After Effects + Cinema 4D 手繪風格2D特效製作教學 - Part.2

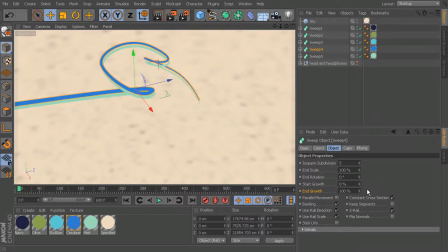We'll just come in here at zero, frame zero, key both the start and end growth at zero. and this time let's come up here again to about frame 180 and we'll push this one forward to about 34 for the start growth and end growth we'll just push
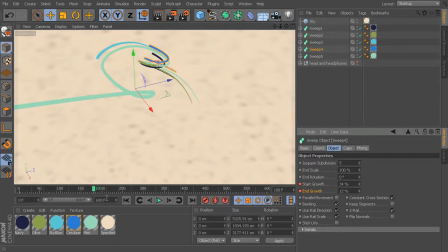ahead a little bit to about 12 and then let's come back in here just about halfway through again about 346 is where that ended up we'll push that start growth forward and I'm going to stop it just
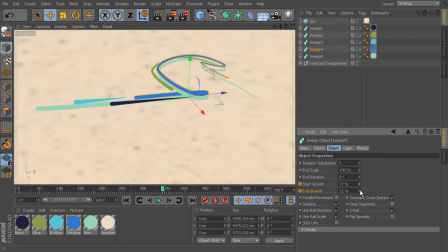kind of right in here so we've got nice staggered look and then we'll bring that end growth forward to about 58 looks like and then we'll come forward to 500 and we'll do about 96 on the
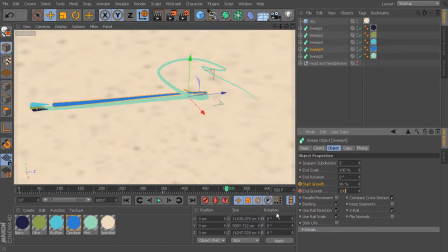start growth property and 100 again on the end growth so we get that nice little droplet there at the very end okay so this is starting to look really really nice let's turn off our suite 5 just so we can see what we have by itself okay
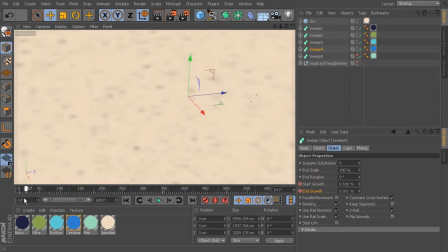looking good so far we do see that maybe that lighter blue one is getting a little far ahead of everybody else so let's kind of match that back up with our last chance here on suite 5 so
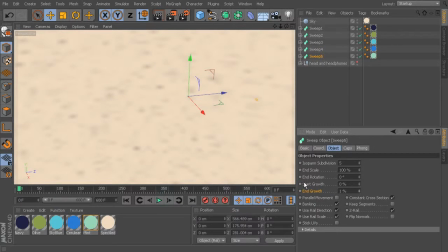again 0 0 on start and end growth properties on frame 0 then we'll move forward to let's say right in here is where I'm really starting to notice it. So that's frame 187. And what we'll do is push that start growth right in there.
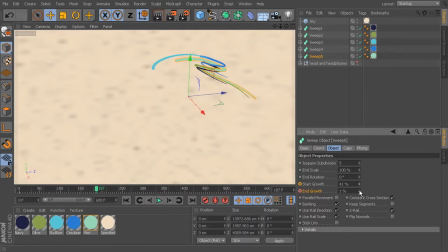So it's kind of just right in the middle. And then the end growth will pull forward a little bit. So just kind of is in the thick of all that. And we'll control click to key that property. And it looks like this one made it a little bit further than zero. We'll overwrite that.
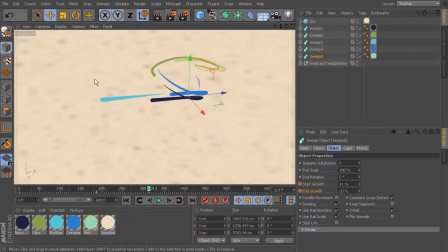okay and then coming in right about here looks like we could use some green in this area here so let's push that start growth forward a bit just kind of right in there and then we'll pull this one back to about halfway through that olive piece and then we'll key both of those
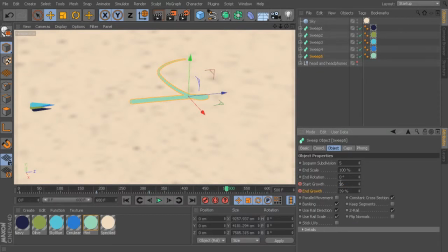and then move on to 500 and put this one again at 96 and end growth value at 100 so they kind of all end in the same place but those middle values are different so it really helps to make it feel very dynamic by having all those different values in the middle but
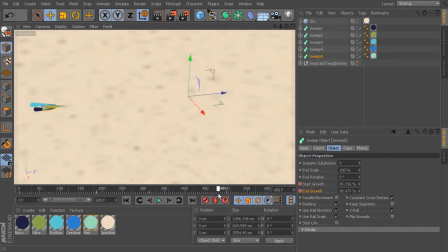they're all ending in the same area now later on we'll add more to this so this really feels like a lot of points are being hit here but for now we've got just this really beautiful looking kind of spin that these are making so now Now that those keyframes have been set and
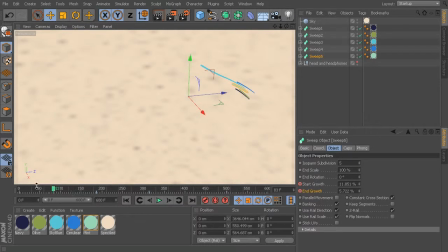we varied them a little bit, I want to set some camera keyframes. So I really want to play off of some of the curves that are being created here.
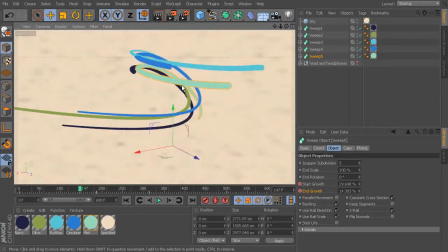So how do we set our camera? Maybe we want to look at it something like this, where we can really see that as it spins around. I think that's going to be really valuable.